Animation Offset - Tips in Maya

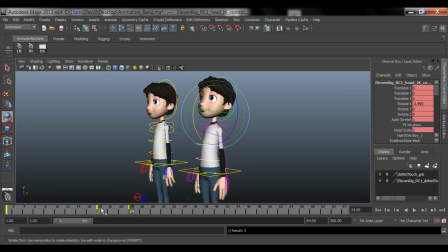If you want to copy a keyframe, instead of clicking on that frame, right clicking, doing copy, and then you go to that frame you want, and then right click, paste, and you do paste. That takes quite a lot of steps. So a very quick technique that I like to use is select all the controllers you want.
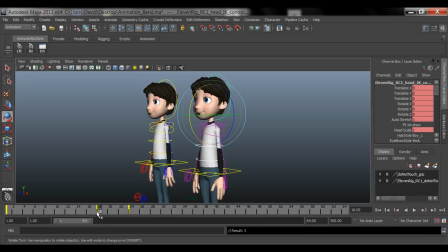You go to that frame that you want to copy and paste. So in this case, at 18, he's standing upright. And then at 24, he goes back. And then I want to copy this frame at 18 and paste it at 34.
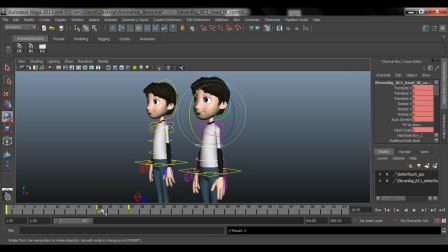So what I can do is go to frame 18, the one you want to copy. And then if you middle mouse, click and drag on your timeline. Watch. I'm dragging on the timeline, but the character is not moving.
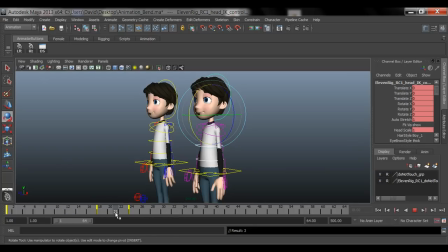You notice he's not being animated. So then you can just go to any frame that you want to paste it. So I'm going to go to frame 34. Release. And then just hit S to set a keyframe.
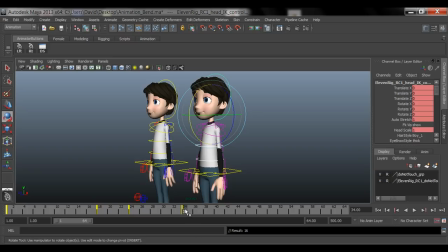And now if you just do a regular left click and click and drag, now you start seeing the animation. Right, so that's a pretty cool technique that you can use to copy and paste keyframes.
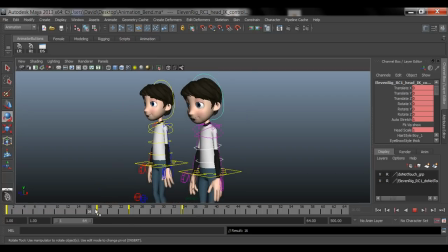So now if I scrub through this, he goes up, back, and forward.
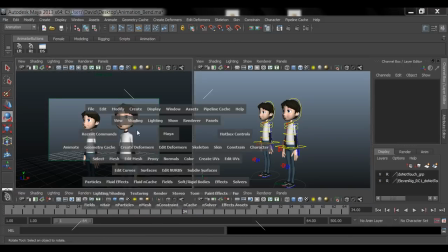Again, let's test this out by doing a little play blast here.
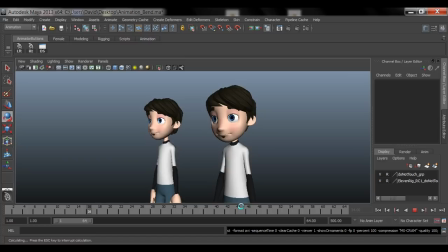Now it's still not going to look that realistic because we haven't offset the keyframe, so it's still very robotic. Everything goes up together and then forward together, so it's still, it doesn't look quite fluid.
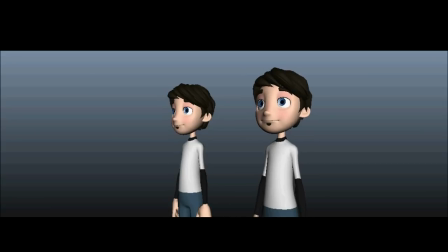Now you can say it looks a little bit better than the character on the left, but still it's not very fluid and realistic.
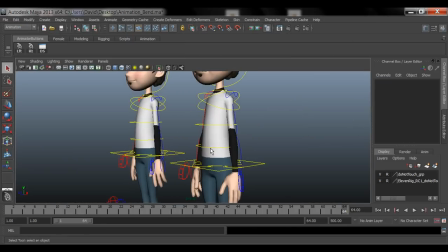So let's go ahead and do that again. I'm going to select the stomach controller, the torso, and then the head controller.
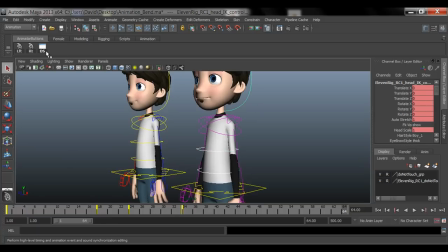Open my dope sheet.
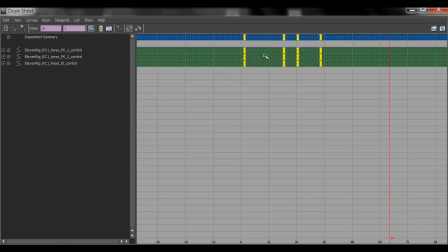And very quickly, I'm going to grab all this, maybe a couple of keyframes to the right, maybe three. And then I'm going to release.
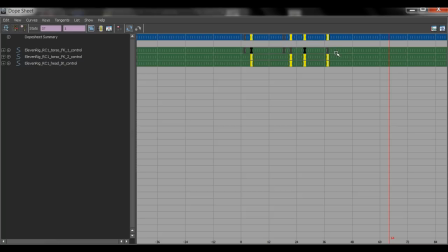I'm going to deselect by holding control, click and drag over the stomach, and then move just the upper parts of the body. So this is the torso and the head. So I'm going to offset that couple of frames, maybe again three or four. And then release the torso by holding control.
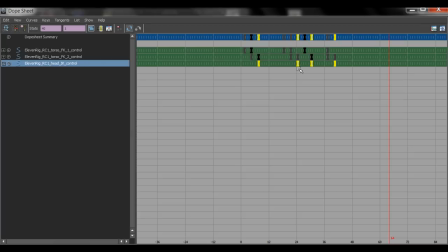And then again, just on the head section here, I'm going to click and drag the head and offset it.
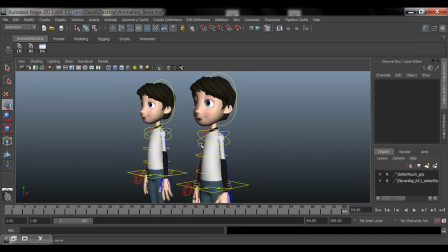And then minimize this, and then let's do a little play bastard.
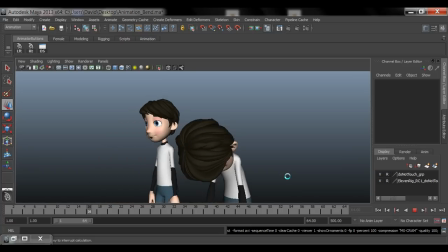And then let's check a look. So this is how you guys need to be thinking now.
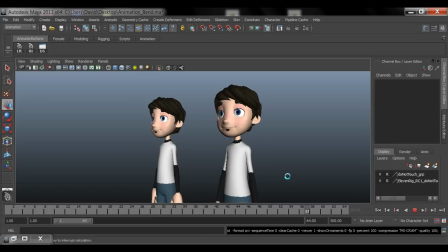Just very subtle motions that make your animation a lot better.
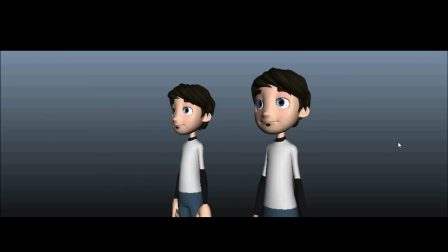So now if we take a look, this is how you start adding that realism to your characters. And I haven't really animated the arms, but when you start animating the arms, then it really starts coming to life. And his facial expression, you know, isn't that, you know, it doesn't look realistic.
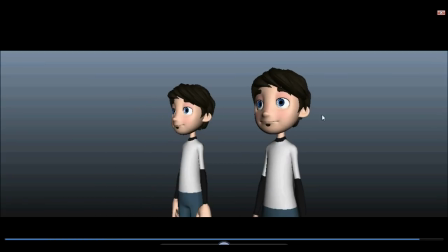Once you start adding blinks, or he's talking, or he's saying something, or maybe he turns his head, that's when you really start getting a lot of personality out of your character. So this is what I want to show you just very quickly, how you can offset some of your keyframes.
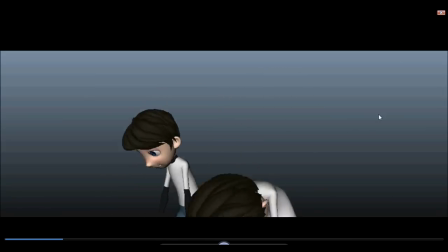And you still want to keep this clean, so that's why I said you do the offsets.
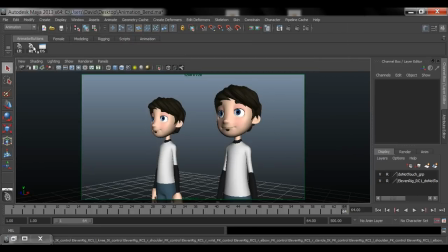You want to offset your keyframes at the very end, because if you select your entire character on the right side, you look at your dope sheet,
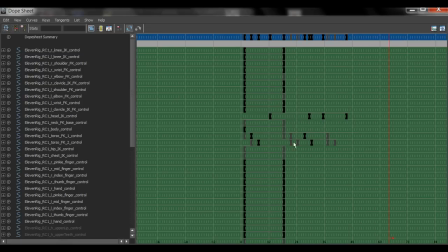you're going to start getting a lot of this messy keyframe. So you want to avoid this early on.